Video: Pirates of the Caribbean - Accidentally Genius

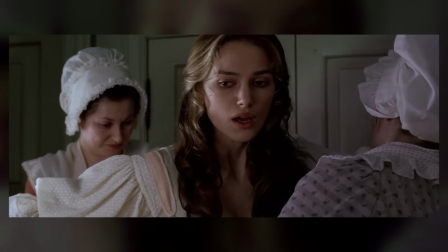And you're at this point distracted by the fact that this scene not only establishes how suffocating Elizabeth's life is being a woman in the 17th century,
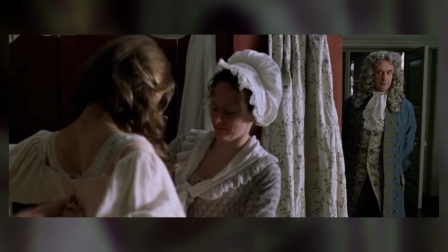but it's, you know, funny and provides characterization as she sardonically comments on the wardrobe.
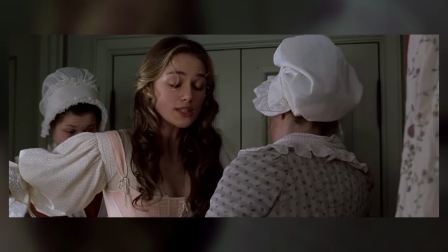I'm told it's the latest fashion in London. Well, women in London must have learnt not to breathe.
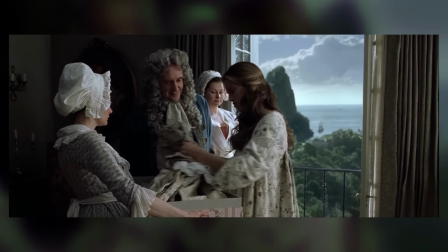You're probably so distracted, in fact, that you probably don't notice that this whole scene explains why the gold is never called out to the crew of the Black Pearl before, as it does later in the movie.
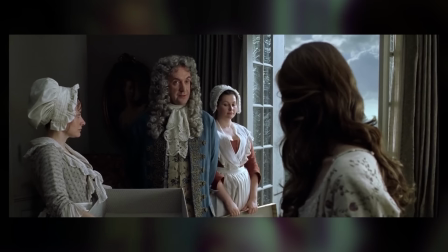Elizabeth usually doesn't take it out of her room and is only wearing it now because of a situation outside of her control.
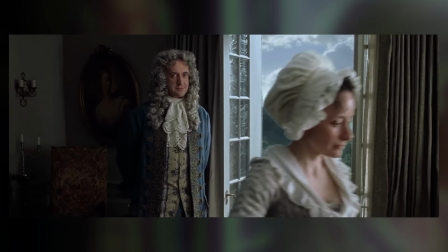They didn't need to explain that. It's not really a plot hole, but they did anyway, while the scene was also doing other stuff, and you'll see that a lot in this movie.
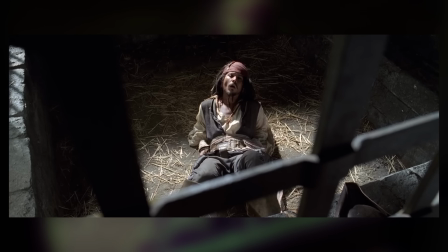Throughout a large portion of this film, scenes will be doing more than one thing at a time, which is why you'll find yourself engaged pretty much the entire time.
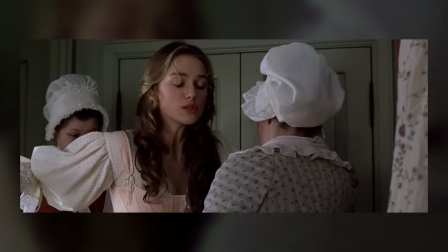While they're giving you exposition, they're also giving you character. When they set up plot points, you don't even notice because they're also simply entertaining you with a fun scene.
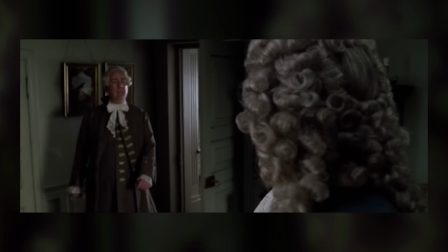It's the classic magician's trick of misdirection.
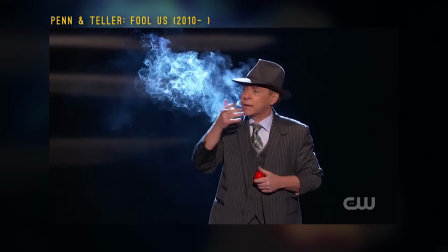Every good magician has mastered the art of hiding things in plain sight by drawing your attention to something else they're doing, and good screenwriters can and should be doing the same thing.
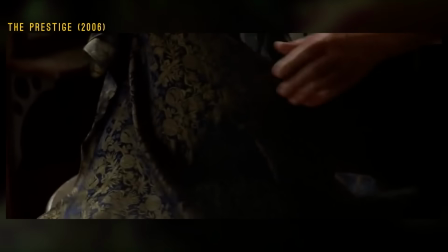If a scene only does one thing in a script, maybe stop and think about whether you could incorporate more into it.
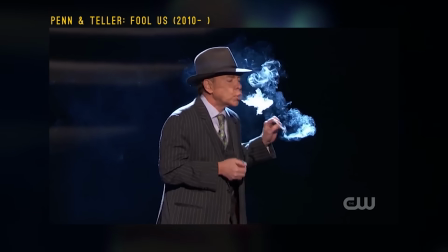Now, this would be something to do after your initial first draft, however. Trying to do this while writing the first draft will probably just hinder your progress and keep you from getting writing done.
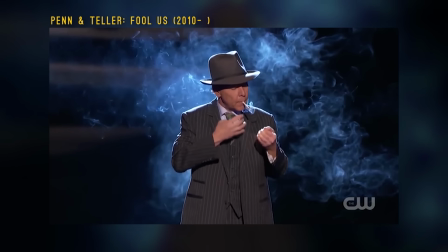Just write it all out first and then put scenes together later. That's what a second draft is for.
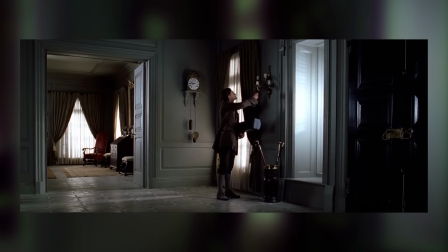Anyway, yeah. Let's move on. Next, we establish the character of Will Turner with a funny little gag that instantly makes Will likable and relatable.
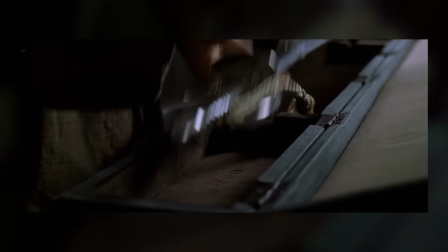We see the scene play out, and we see a sword that Will is obviously skilled with and knowledgeable about.
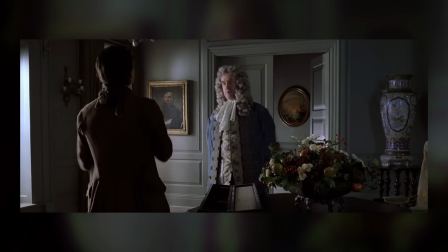He proves his knowledge through the dialogue, but demonstrates skill through his actions. Not a single word here is spoken about how skilled he is with a sword, because they're not needed.
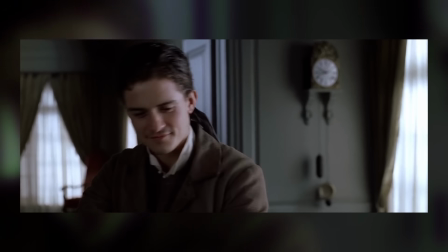You also see a more subtle moment of Governor Swan congratulating Will's boss for the work put into the sword,
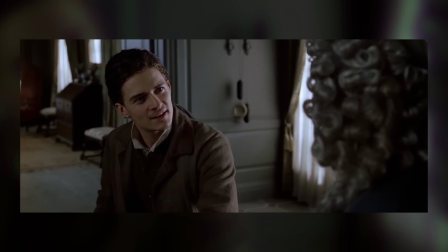but through simple acting, it's made clear that Will's upset at his master getting credit for what is obviously work that Will not only did himself,
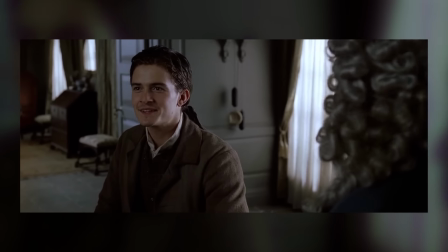but takes great pride in when he shows it off to the governor.
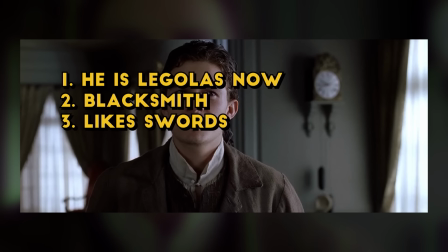We've now learned who young Will has become, what his job is, whether he likes his job, his social status, and one of his personal struggles.
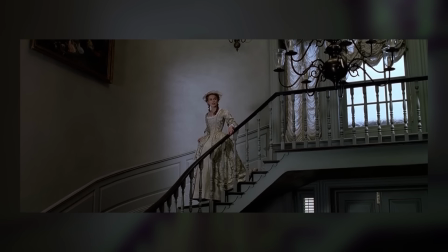And when Elizabeth comes in, we also learn a lot about their relationship in a few seconds. She comes in, is very visibly happy to see him.
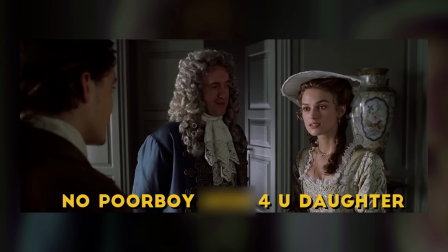He keeps their relationship formal due to his social status. The governor acts as the voice of society in praising Will's, quote-unquote, sense of propriety.
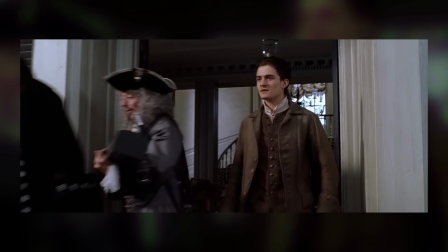Sense of propriety.
And when Elizabeth leaves, upset that he won't return her affection, we see that he also secretly feels the same way when he calls her by her first name under his breath as she leaves.
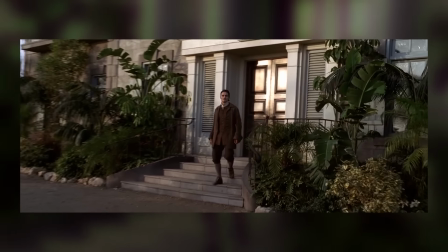That scene is under a minute, and it establishes their relationship, how each feels, how Will is afraid to act on his feelings, and how society views the prospect of them becoming intimate.
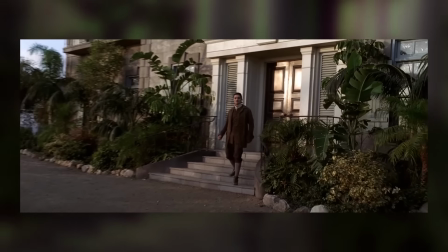Sense of propriety.
That's a lot done in very little time, so, great job.
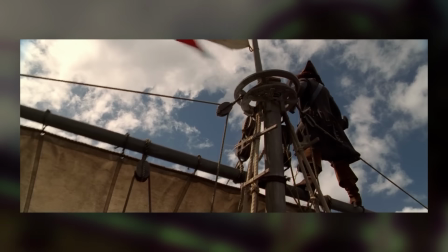And then, a little under 10 minutes in, we get the most memorable character of the film, Captain Jack Sparrow.
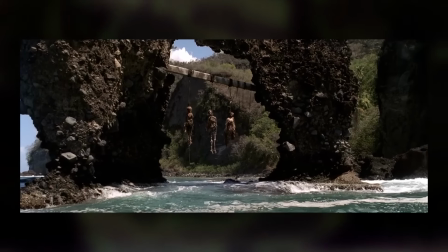It's no secret that Jack Sparrow, how he appeared in the film, was not how he was written.
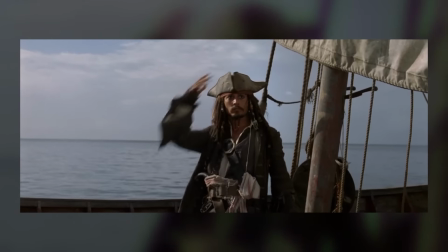So much of the character was created by Depp himself that he almost deserves a writing credit for it. From the research I've done, Jack wasn't even a character in the film for a large portion of the process.
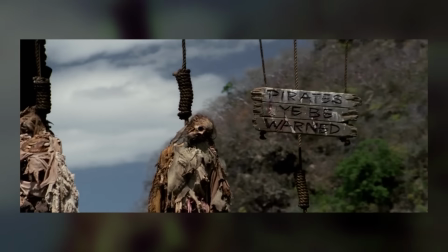He was added in after the plot was figured out.
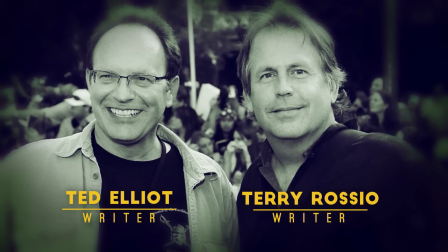He was apparently envisioned by the screenwriters as a straight-up vaudevillian supporting character, just, look at me, I'm gonna go around and I'm gonna bumble and make jokes.
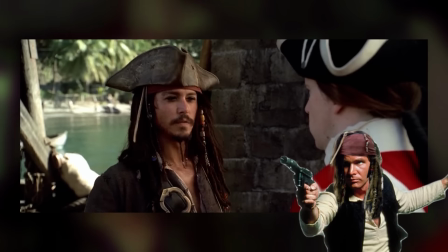And he was envisioned by the producers as a manly, handsome, tough guy, more in the vein of Han Solo.
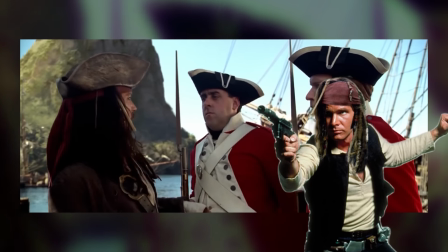So, they wanted him to be, sexy and stuff.
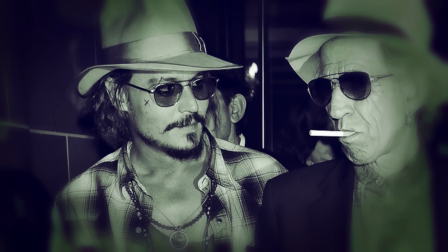But Depp surprised everybody at the table read by doing a weird Keith Richards impression based on researching pirates and seeing parallels with rock stars,
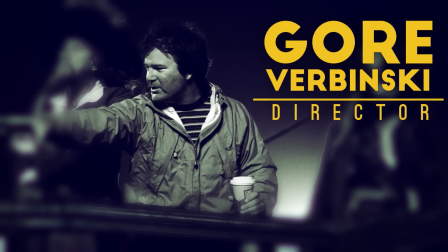and Gore Verbinski went with it, which brings me to another filmmaking lesson to take from this film.
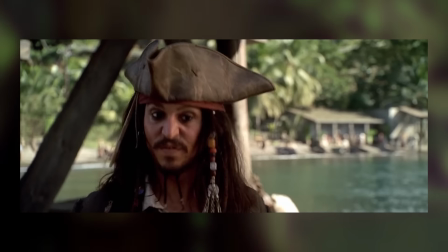This is one mostly for directors. Don't get married to what's in your head.
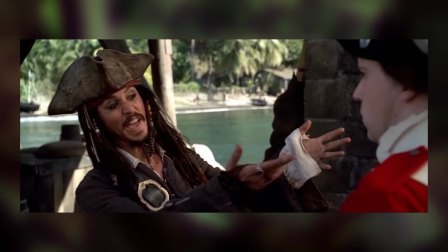You're never gonna get exactly what you imagined anyway, and sometimes other people can bring something to a project that you never could have thought of.
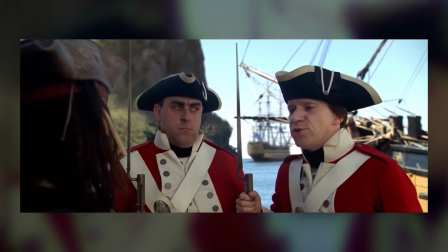Entertainment is collaborative by nature, especially filmmaking, and you need to recognize that and allow it to happen.
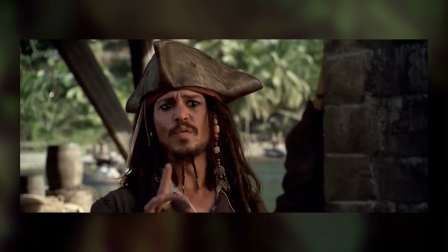Let actors put themselves into roles. Let people help create your story.
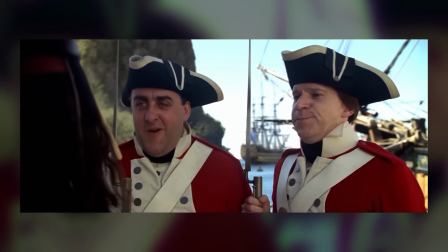If you want an example of a director who just dictated what they wanted to actors and didn't allow for collaboration and creative freedom, that's George Lucas making the Star Wars prequels.